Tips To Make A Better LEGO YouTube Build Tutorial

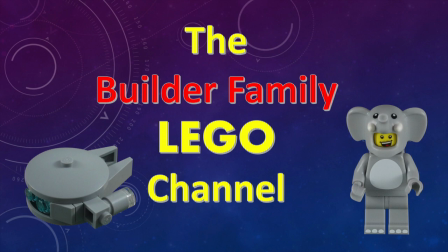Hello, this is Builder Elephant, and today I want to talk about making a tutorial video. And when I first started my channel, I had no desire or thought to do tutorials. But one day I was like, I really want to build a mini Death Star. And I went online, I was trying to find instructions or a tutorial to build a mini Death Star, and I couldn't find any that I could follow along and build. And I ended up actually watching several tutorials, looking at pictures to kind of piece one together. And I finally built it. I was really proud of it. I was like, you know what? I'm going to share how I built this Death Star and make my own tutorial, so hopefully people can follow along with this one video and build it. Because when I was looking at those videos, there's just little things that were missing that made it difficult for me to follow. And so I thought I'd kind of share those things to help you maybe make your own tutorial videos that people can build. Because these tutorial videos that I make are not about, hey, look what I created. It's about, hey, look at this cool thing we can build with Legos. Here's how to do it. That's why some of these tutorials are not, or I should say models, are not mine.
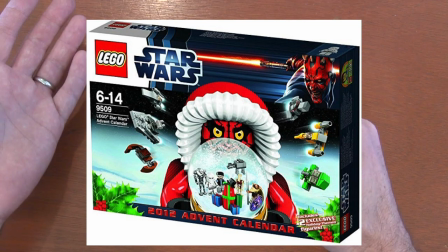They're actually models that I find. I do a lot of Star Wars Advent Calendar stuff because I think they're really cool models that I want to share with you. Other times it's like a model that I'll see or a design I'll see and I'll be like, hey, that's kind of cool,
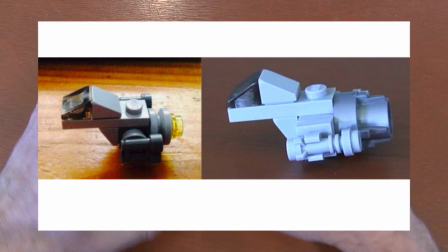but in my opinion, I'd like to do this instead, and I think it would be a better model. And again, it's just opinion. You can change these tutorials however you want to make your creations. And then also some are 100% mine. But again, it's not about, hey, look what I built. It's like, look what we can build, and here's how you do it. And one of the very first things that a lot of people forget is the pieces. Now, yes, we all know this is a 1x1 square plate. This is a 1x1 round tile. Now, most of us know that, but then you get a piece like this. And you're like, it's rare. I mean, it's not like Lego makes 12 pieces anymore. They make hundreds of pieces. And so a lot of people aren't gonna know that this is a 1L bar with studs on two sides. Now, I make sure to mention what pieces I'm using in my video. And in case I mess up, because I mess up all the time, I call plates tiles, and I can't remember what exactly this is called. That's why I put my piece name, count, description in the comments. So in case I make a mistake on the video, or people didn't hear me and they want to go back to reference it, rather than having to find it within the video, they just go look at the description of the video and look at the pieces that they need to build this design. Another thing is framing. And this sounds simple, but in the heat of building, it's something we can easily forget, especially when doing these micro models. One is keeping the camera focused. Now, these cameras are great because they automatically focus. You don't have to change the lens like a professional camera. But there's limitations to that, especially when you're going up and down.
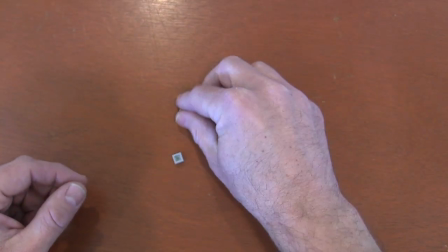Like when you're going up and down, the camera has to readjust. And so you might be putting something up so sometimes you can see it, but in reality, you're making it more blurry.
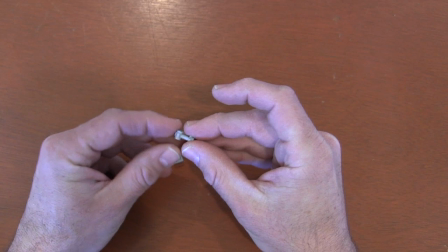So for me, I try to actually shoot at a distance,
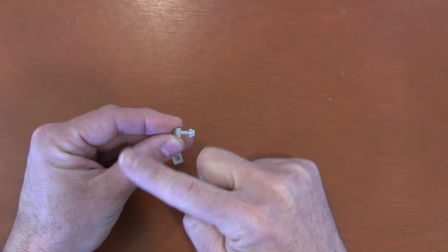and then I crop it to a closer edit so it looks like I'm filming up close,
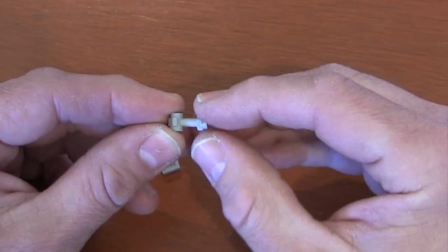when in reality it's a far shot that I'm cropping in closer so you get a better view.
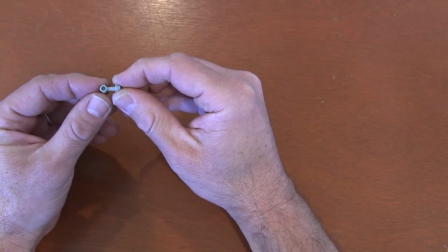And this also saves me because when I build, I tend to build to the left of my camera, probably because that's where the viewfinder is on my camcorder,
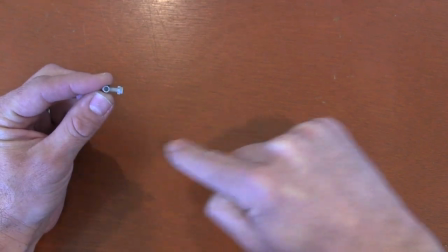but then I can just kind of edit over here in this corner and it looks like my model is centered,
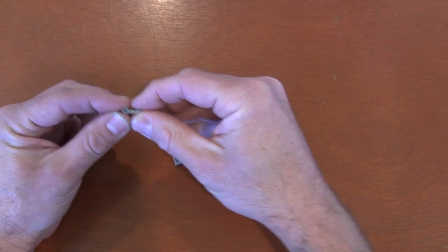even though I'm actually building over here. And that brings me to the other
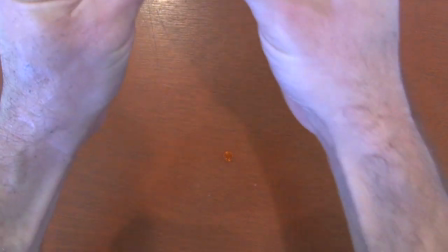thing. A lot of times when people are putting pieces together, they'll say, okay, so you put these two pieces together and then they put it off screen and then they bring it back and they're like,
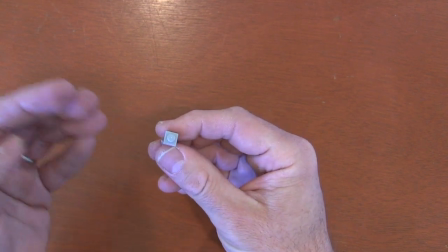okay, so what end went where? How do I do that? And now you're spending time trying to figure out what they just did because they did it off camera,
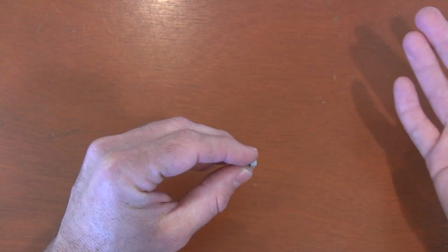when in fact they're going on to the next part of the video and you miss it because they're trying to catch up.
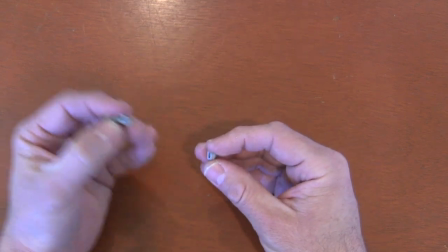So you gotta kind of go at the speed of your builder. The next thing is kind of being descriptive.
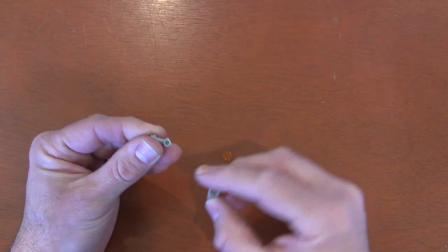So I'm here on camera, I'm gonna put the bottom hole here into this side stud here and let them see it.
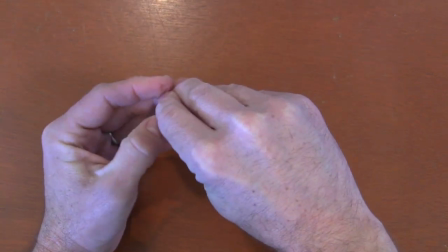Now the reason I say it is because here we got these small Lego pieces in my big hands. Look, I just completely covered this model so you couldn't see me put a piece on.
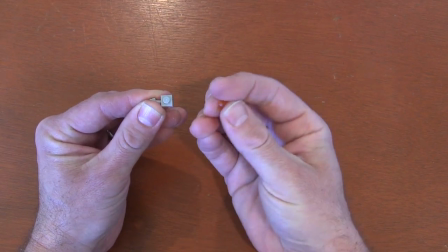You gotta be very careful. There's the stud, there's the tile, watch me put them together.
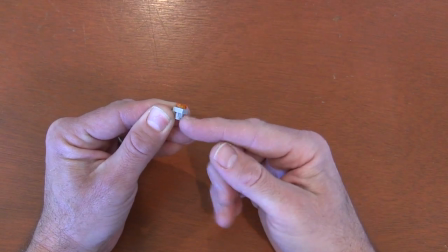So make sure those big hands aren't hiding your small Lego piece.